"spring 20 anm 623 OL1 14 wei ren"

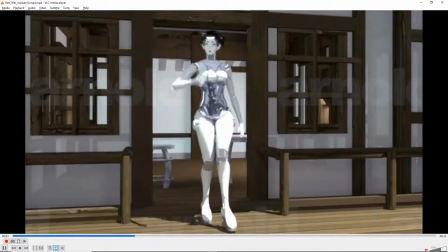12s
So I think this is looking really good. It just has a great look to it.
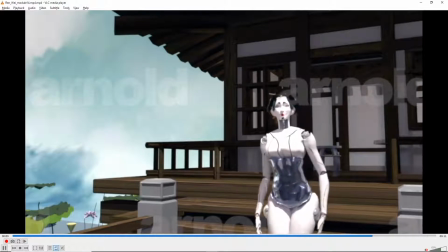18s
I like the lighting and the sunlight. It's a pretty convincing look. And the materials and stuff on the character are good.
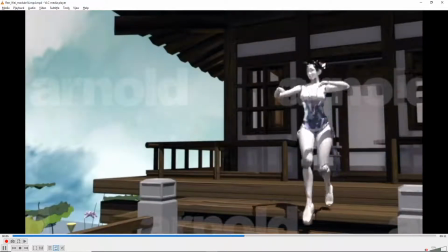27s
I think the animation is the thing that sort of needs... Really, I think, all the attention.
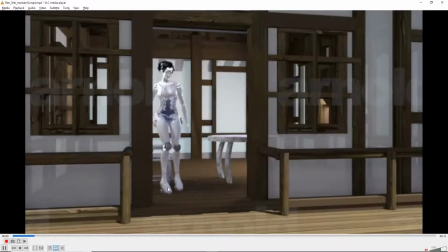33s
I might try to get some textures on those
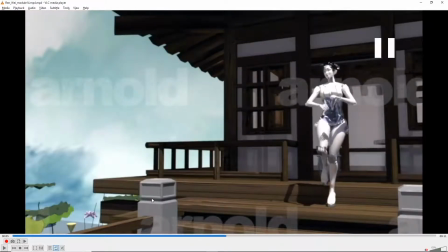39s
little posts there. just because they kind of catch my eye because they look like a sort of default gray right now. And it's a little weird having this line here. Maybe you can actually, just with the camera, just get a little closer in.
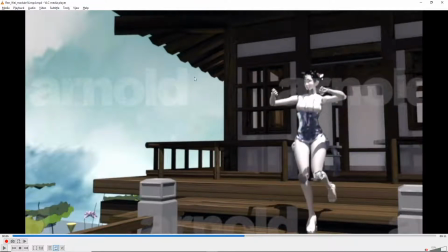53s
It's a little tighter so we don't have this. It feels unfinished here where we're seeing the sky and this just kind of gray plane there.
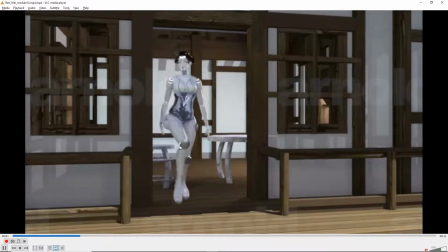63s
Yeah, I mean, I think it's a really ambitious piece. I think the feet are still kind of sliding around a little bit.
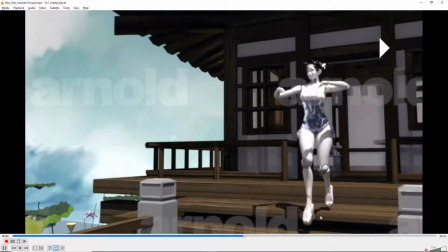71s
So if you can get those, yeah, like they're just slipping and sliding, kind of floating a lot, you know.
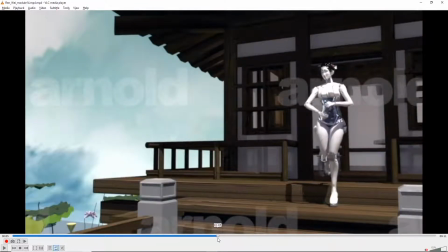76s
If you can get those, like, you know, here, just make sure, if you look at this foot, for example, just make sure, you know, the start and end keyframe of that are exactly the same. I always click on the first one, little mouse click on the second one, and then hit set keyframe. um and then it could be for example like i think
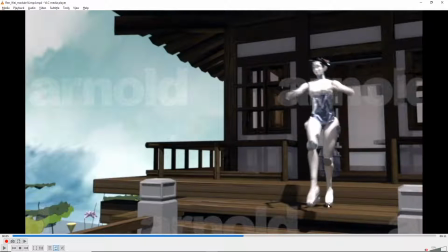95s
what's happening here is that the root is too high so it's pulling that foot up off of it so just get the root a
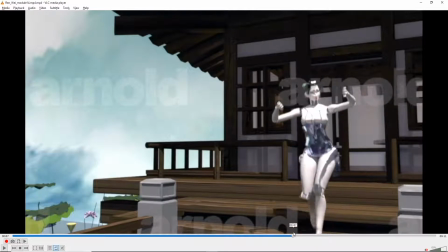103s
little lower uh where it's reaching the foot beyond it's where it's and again this foot's slipping around like she you know this foot should be
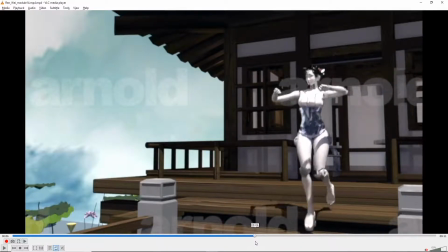111s
planted and still before she tries to move the other one so i think you have to really plant that foot and then i think the root has to
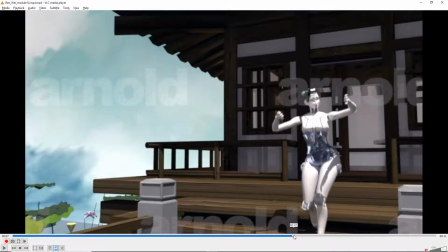120s
come down more because i think it's again it's sort of probably overextending there um and
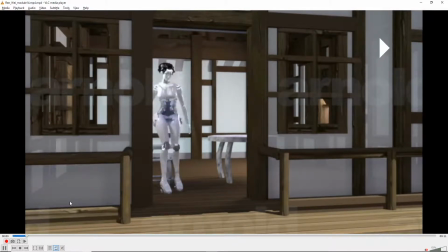128s
i also just thought there's just yeah there's some really jerky moments in there you can try and fix those maybe take out a few keyframes
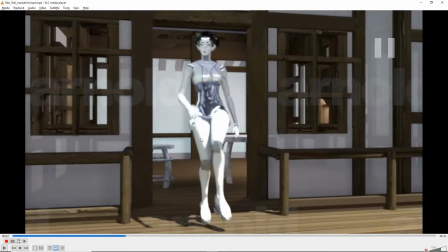136s
whatever's jerking around and there's a few more jerky moments there that either need to be slowed down or some keyframes removed.
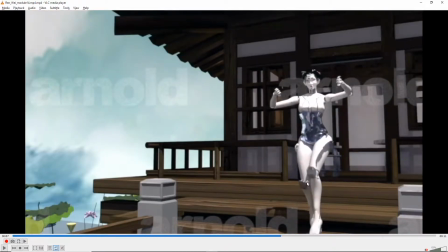145s
So yeah, those are the, I would say, yeah, maybe fixing this camera angle so it's just a little tighter so we don't have to deal with that unfinished looking set.
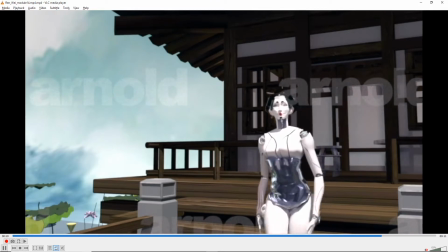153s
Some animation fixes, but I think the render and the look is good.
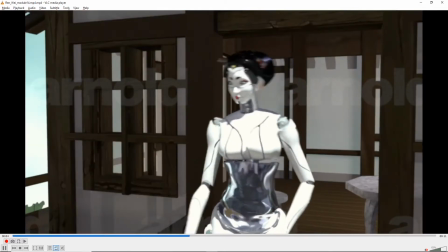157s
We mentioned in the comments that you should use the render sequence instead of match render and that just to check your test resolution if those are coming out small,
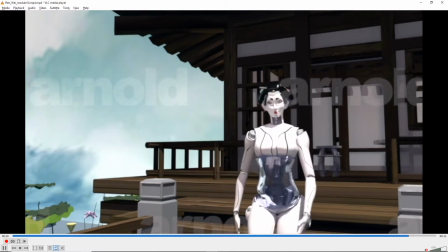166s
but overall I think, yeah, you're doing, it's a really nice piece.